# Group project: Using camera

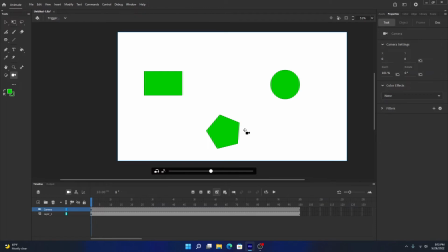4:18 Now what we want to do here is using the camera, we would like to focus on the rectangular first, then the next shape, and lastly the oval. So assuming that each of these are a different character,
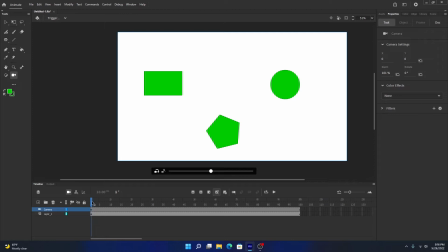4:34 so we will focus on one character and then focus on the next character and lastly the third character. So this way we can divert the focus of our viewers to a certain character at a certain keyframe. So I'm gonna insert a new keyframe
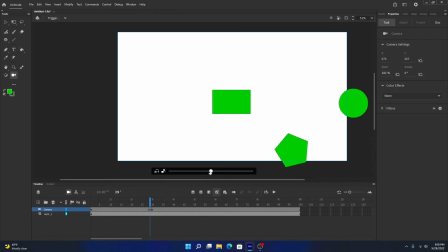4:53 and then zoom and then click and drag and then zoom on the rectangular.
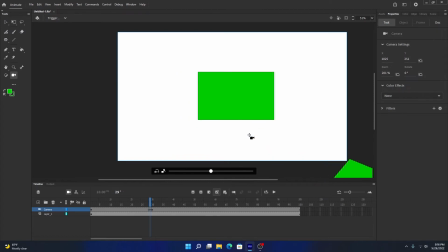as we can see, the other shapes are out of the artboard or the view angle, but it's still there in the artboard, but it's just out of the view angle.
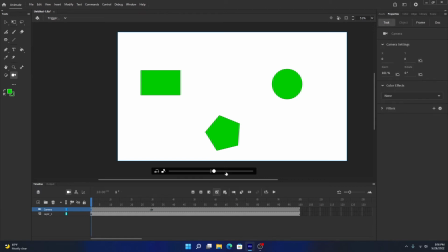5:18 So we just change it, instead of in that keyframe we just put it on the first keyframe maybe.
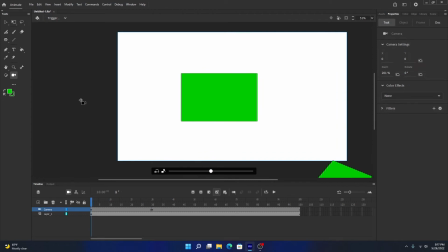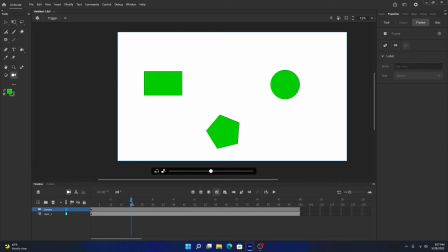5:41 So if we want to show the three characters at the beginning of the frame, so let's just leave the frame one like that, so that when the animation starts all of the characters are there,
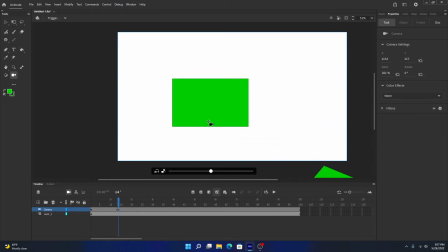5:51 and then create a keyframe on that second, and on 1.5 second, and then drag and zoom the rectangular.
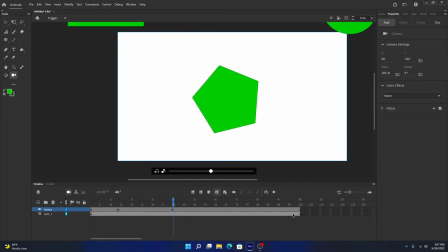6:09 Similarly, after 3 seconds we insert a new keyframe, and here this time we're gonna focus on the neck shape. Similarly, after a few seconds we're gonna change the focus to our third character, which is our oval or circle.
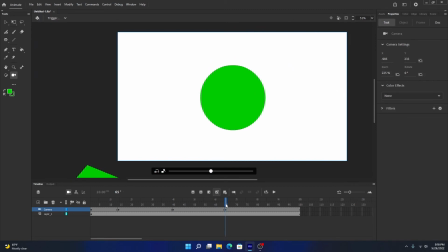6:29 We insert a new keyframe and change the focus to that oval. And lastly, before the end, we just add a new keyframe,
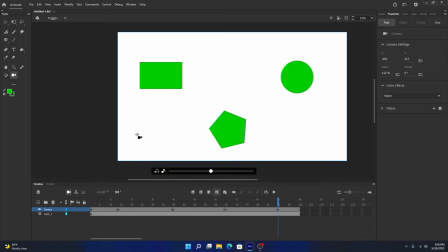6:42 and here we just zoom out and center all three characters again. So now we have 4 stages of keyframes.
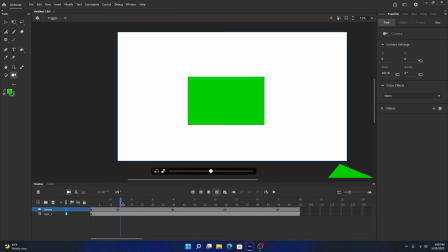6:53 The first is all the characters, and then only the rectangular, and then character 2, and then the last one. So when we
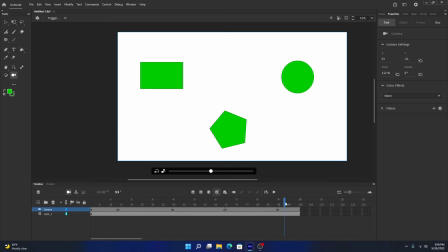7:04 go to the next frame, as you can see, it just transitions to a new frame focus, and it looks very bad, right? It just like directly jumps from one frame to another frame because there's no transition.
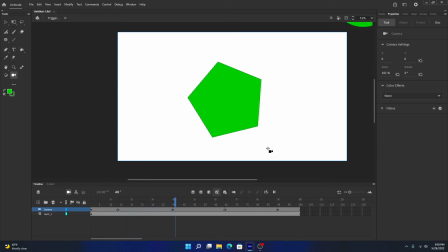7:19 Okay, so here we play this one. Okay, as you can see, it just jumps to a different keyframe every time there is a new keyframe.
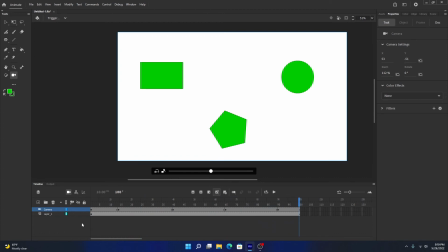7:31 To fix this, we want it a smooth motion, right?
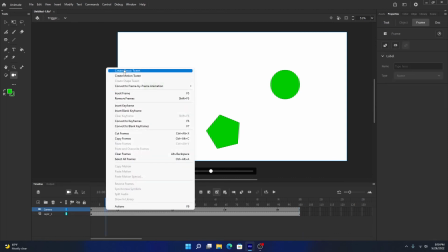7:34 Because we want to make it feel like the camera is moving to a different focus.
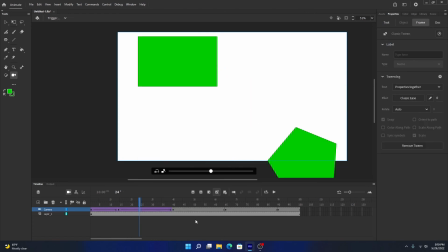7:40 So we hit right click and create classic twin. We select each of the keyframe, right click, and then classic twin.
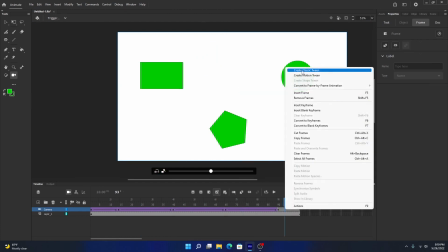7:48 So what this gonna do is it's gonna create a motion where it seems like the camera is moving
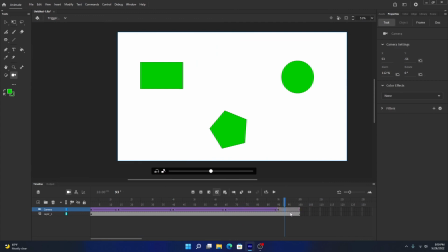7:53 from one character to another character instead of the keyframe jumping from one keyframe to another. So let's just try this one out.
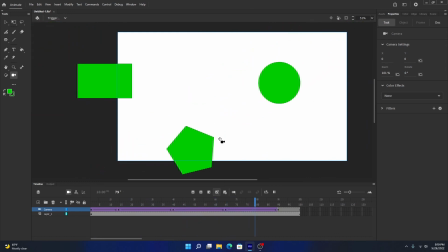8:10 So if we play this, as you can see, it feels like the camera is moving from one character to another instead of the whole thing just jumping around, right?